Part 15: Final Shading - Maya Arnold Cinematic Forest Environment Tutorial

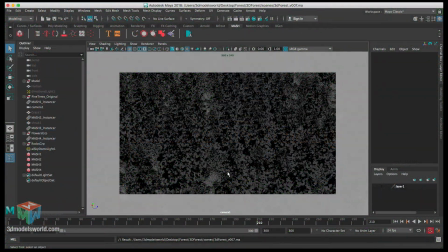6s
Okay, so in this video, let's continue working in our scene, and now let's create the shaders. Let's start finalizing them on our trees and grass and all these elements. So let's scroll down to something close to our scene, maybe something toward the beginning,
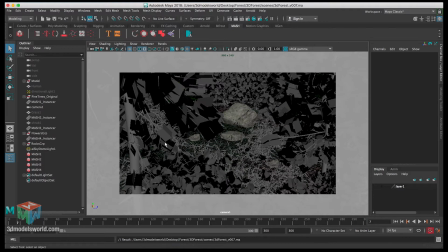25s
and then let's start working on the settings here. So first, we can start hiding, so this way we speed up the render while we're testing. So let's hide the shrubs. And then let's hide the
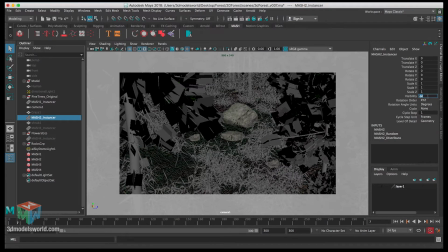42s
grass and the flowers and all these guys, and then also we can hide the rocks.
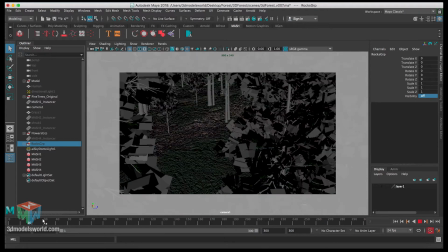52s
Okay, and then let's see, maybe something like this overview of the trees, and then let's render and see how the trees looks like.
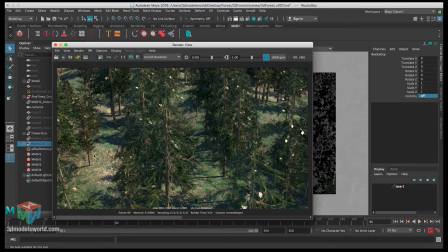63s
Okay, so it's done rendering, and you can see this is the trees, how they look right now with the current shader.
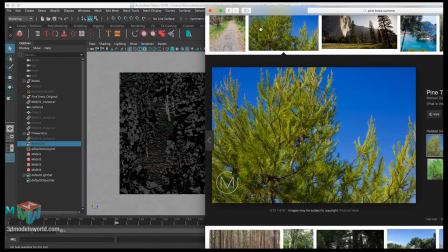71s
And I'm just gonna show you guys a reference. So this is kind of like what we're looking for.
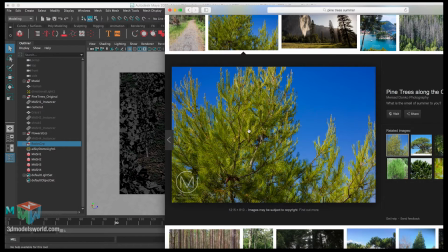78s
As you can see, the trees have like they kind of have a subsurface scattering into their leaves, and we want so the sun's like going through, and we can see it's brighten up these backsides.
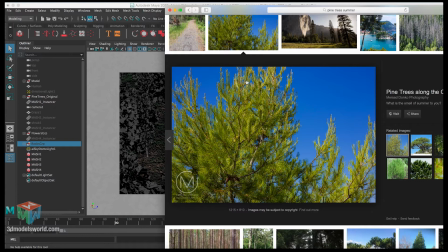93s
So we want to have something similar here going on, not as intense as this one because the lighting is different,
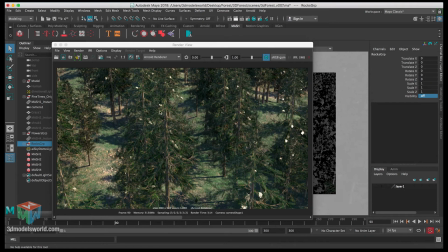99s
but we want to have this feeling of the leaves that there is the sun kind of going through them, and you can see the subsurface scattering.
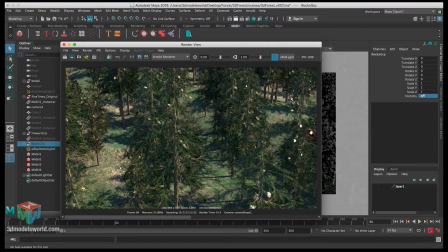109s
And also we want to fix this like really very bright specks on them as well, and see what's causing this issue. So let's start. We're gonna be basically maybe highlighting something like this and then rendering this part.
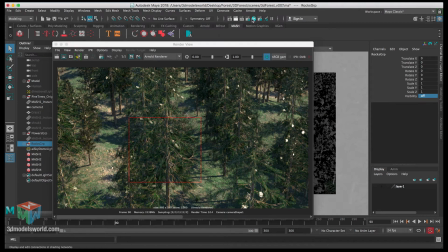124s
So let's go to the hypershade, and then let's start checking these trees.
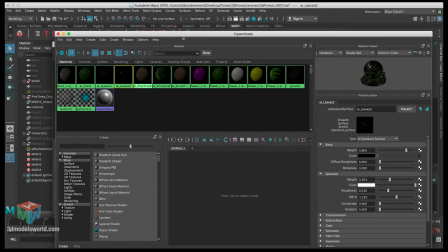128s
So these trees, each one of them have two leaf textures that's contributing to the leaf itself, so let's make it more natural.
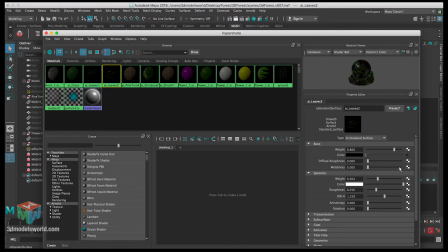137s
So let's select the leaf, the first one, and then let's start checking the settings we have. So the specular, as you can see, is pretty high, and we don't want to have the specular this high. So let's first turn it off on both,
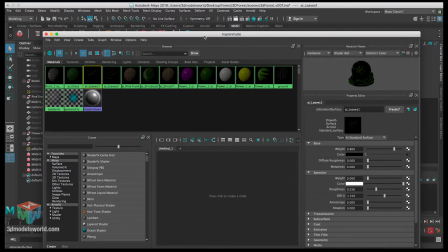154s
and then let's check and see if this
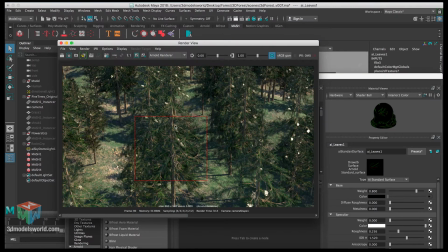160s
turning it off will influence this result here. So let's make sure we saved, and then let's do a quick render. Okay, so as you can see, it did
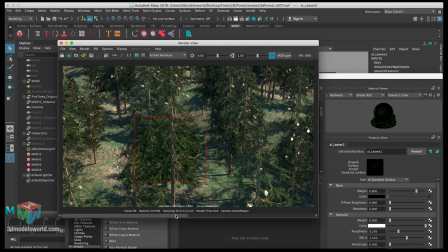176s
make the colors more richer, and the trees start to get was before like kind of faded. So the spec was, then we know it was too much. And then let's render this part as well, just to make sure everything is related to the specular.
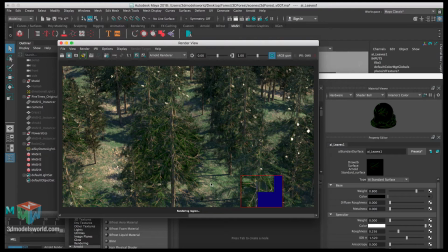193s
So this way we start basically understanding our scene and then fixing it. So you can see here as well, this totally fixed the issue of these super bright spots that's making the scene look unnatural.
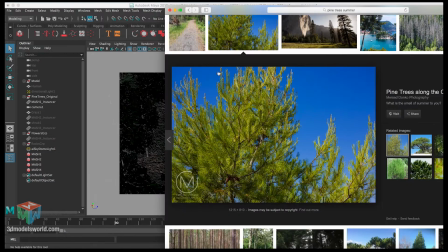208s
And also get us closer to this look of the trees.
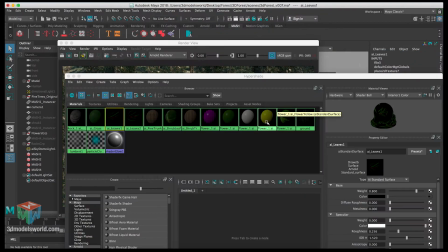212s
The green is kind of nice and very visible comparing to before.
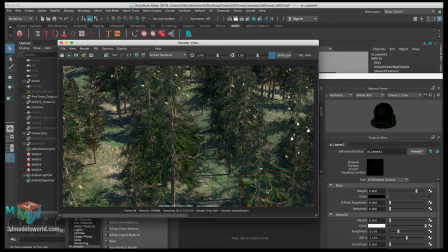219s
It was too faded. Now the green is much stronger. So that's something to keep in mind. So we're gonna get back the specularity, but we don't want it to be too much.
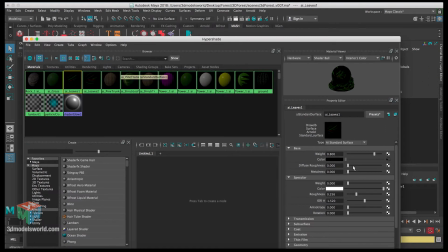228s
So let's work on this. So this specularity, it was 0.3. So we want it to be like really low, like subtle, 0.05. Let's see, and then let's increase the roughness. So when the roughness is really small like this, you can see it's very strong highlights.